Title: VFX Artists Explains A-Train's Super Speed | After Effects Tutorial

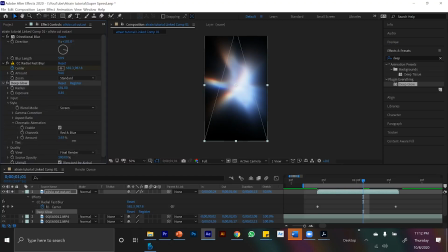4:04 And what I'm gonna do with all of these little cutouts is I'm gonna make them a little bit brighter with the exposure effect,
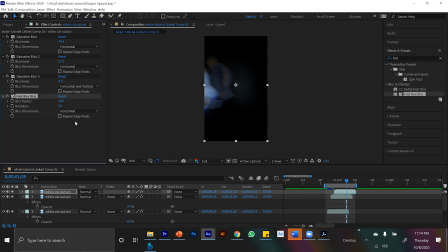4:09 and then I will like sequentially make each trail of my cutout be a little blurrier and a little more see-through.
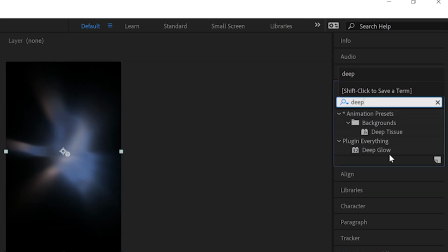4:17 Oh yeah, and throw a glow effect on there. Crank the radius up a bit.
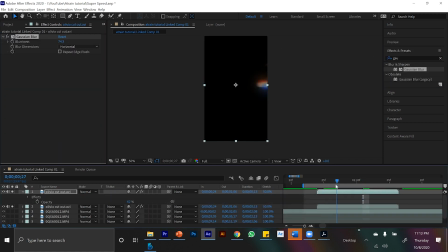4:21 I think adding glow to anything moving really fast is cool. It also makes it stand out in case it's going too fast.
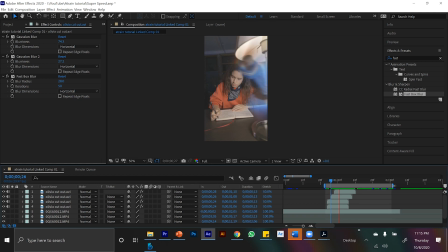4:28 Okay, and now that's the speed animation. You've basically done it. Because now as I run by Olivia, I have this cool light flare that kind of reflects off my body.
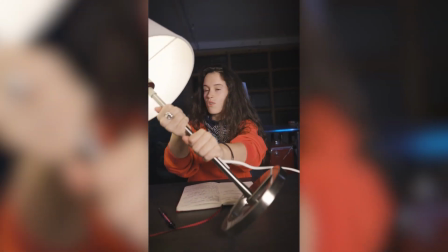4:36 So he is basically gonna run right behind her and behind that desk. So we need to mask out the desk and Olivia.
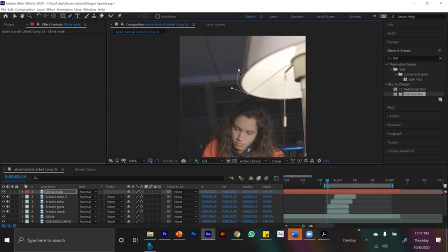4:44 So I grab the pen tool and I mask out the desk and I mask out Olivia. I
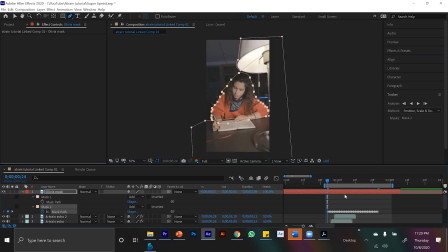4:50 track the masking keyframes on the Olivia mask just because her head moves a little bit. And now if we put the masked running person layer behind the masked out Olivia, you can now see what it's gonna look like.
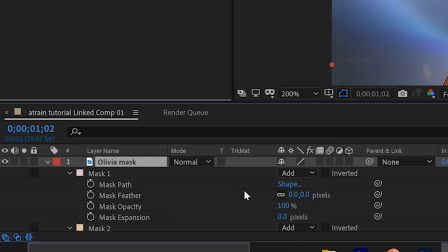5:03 I run right behind her. It looks pretty stiff, so we need to come to our mask panel, so hit M twice on Olivia,
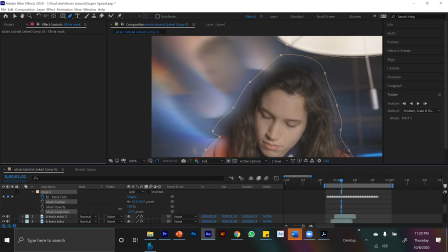5:11 and we're just gonna crank the feather up, so the light kind of blends into her hair more than just being a jagged cut. And if we watch that back, that looks really good. And it's cool that the lamp falls over. We've blended in the scene, but now we need to blend it in a little more. Because A-Train is blue, and when he runs, his little run trail is blue, I wanna replicate that blue glow.
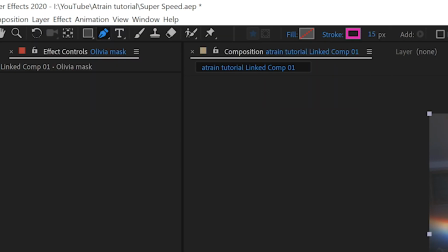5:30 So I'm gonna create a new adjustment layer, and I'll apply the curves effect onto it.
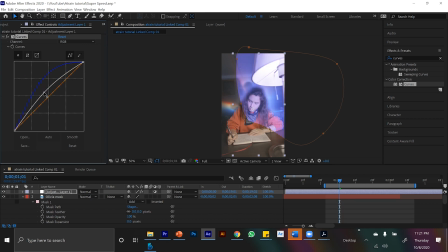5:35 If I turn up the whites and the blues, I get this nice blue brightness. I'm gonna create a mask around me as A-Train, and I will create a mask path keyframe and just keyframe and animate that adjustment layer to have the blue glow follow me and stay on screen for a little bit.
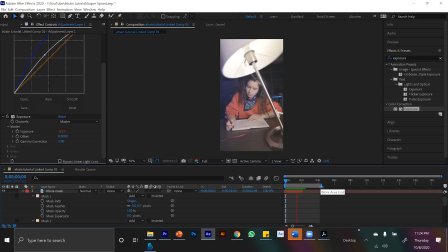5:52 So now we're adding one more layer that affects the environment. The blue glow is now not only on A-Train, but it's infecting like the room and Olivia. And if we watch that back, I don't know, that's pretty sick. And now you're basically done, but the last little bit of blending I wanted to do is I threw those napkins and that piece of paper across the screen.
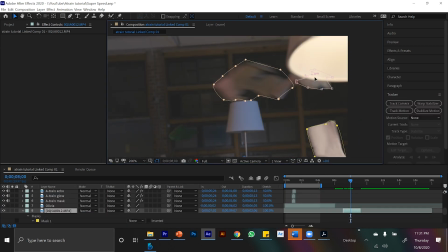6:11 I'm just going to frame by frame mask those little suckers out.
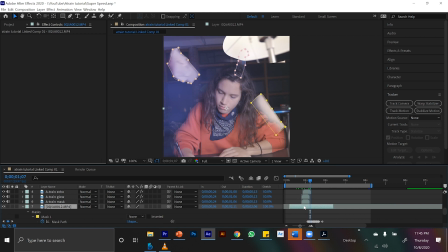6:15 It takes a little while, but after you're done, because the napkins kind of leave frame, you can just throw them in there at any moment.
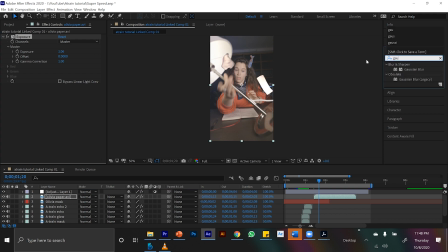6:22 And I wanted A-Train's speed to create a little shockwave afterwards. So after the initial and it knocks the lamp over, I added in the pieces of paper flying. Just so it's like, if that makes sense. And then before we're done, it would be a shame if we didn't add some nice, sexy camera movement.
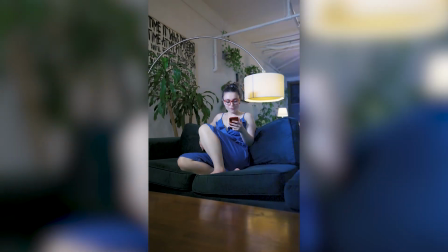6:43 Because when you have something cool and like violent or maybe just aggressive as running that fast, we feel it a bit more visually,
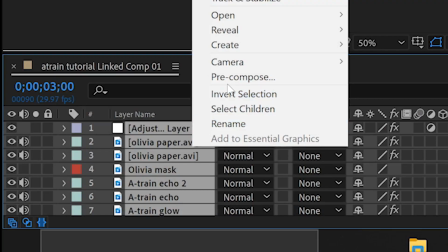6:54 viscerally. If we can also see and feel the camera shake. So I'm gonna pre-compose everything just so we have a nice tidy timeline to do this in.
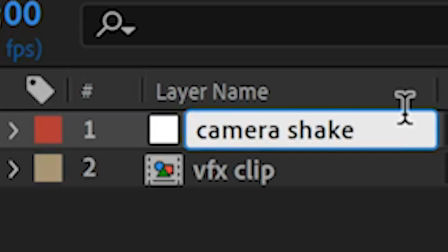7:03 And I'm just going to create a new null. And if we grab the little spiral, which we call the pick whip tool, and drag it onto the null. So now what happens is anything we do to the null will happen to our pre-composition.
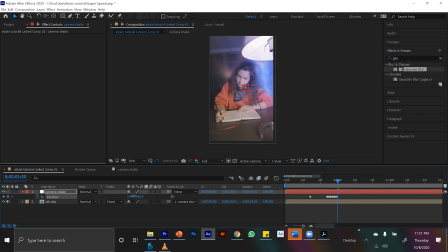7:16 So I'm gonna scale the video up 5%. And so I will frame by frame animate the position to go left and right and left and right. And if I do that for the entirety of A-Train running through the scene, when we watch it back, it just gives out that little oomph you wouldn't think it needed. And so that is my special effects breakdown of how A-Train runs really fast. It's not Compound V, it's After Effects. Okay, so now that we have learned together, I'm gonna throw it to my sponsor, which is actually a real commercial I made.
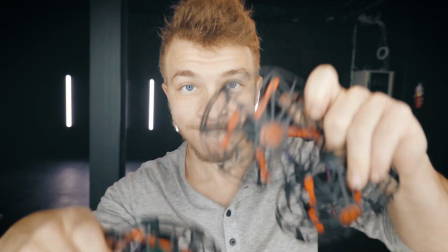7:46 And so, enjoy this brand deal.
Meet the Aero-Puck.
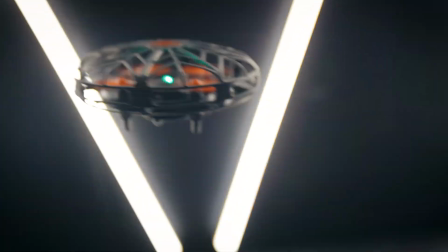7:54 The easiest, safest, and coolest flying toy out there.
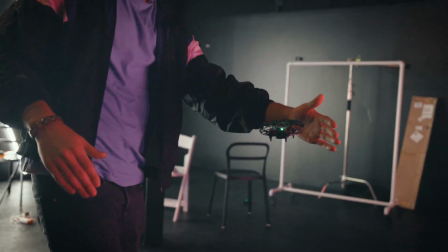7:59 With its intuitive motion sensors, you can control the Aero-Puck with just your hands.
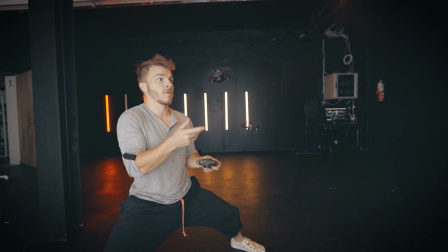8:07 Just toss it into the air and try and keep up.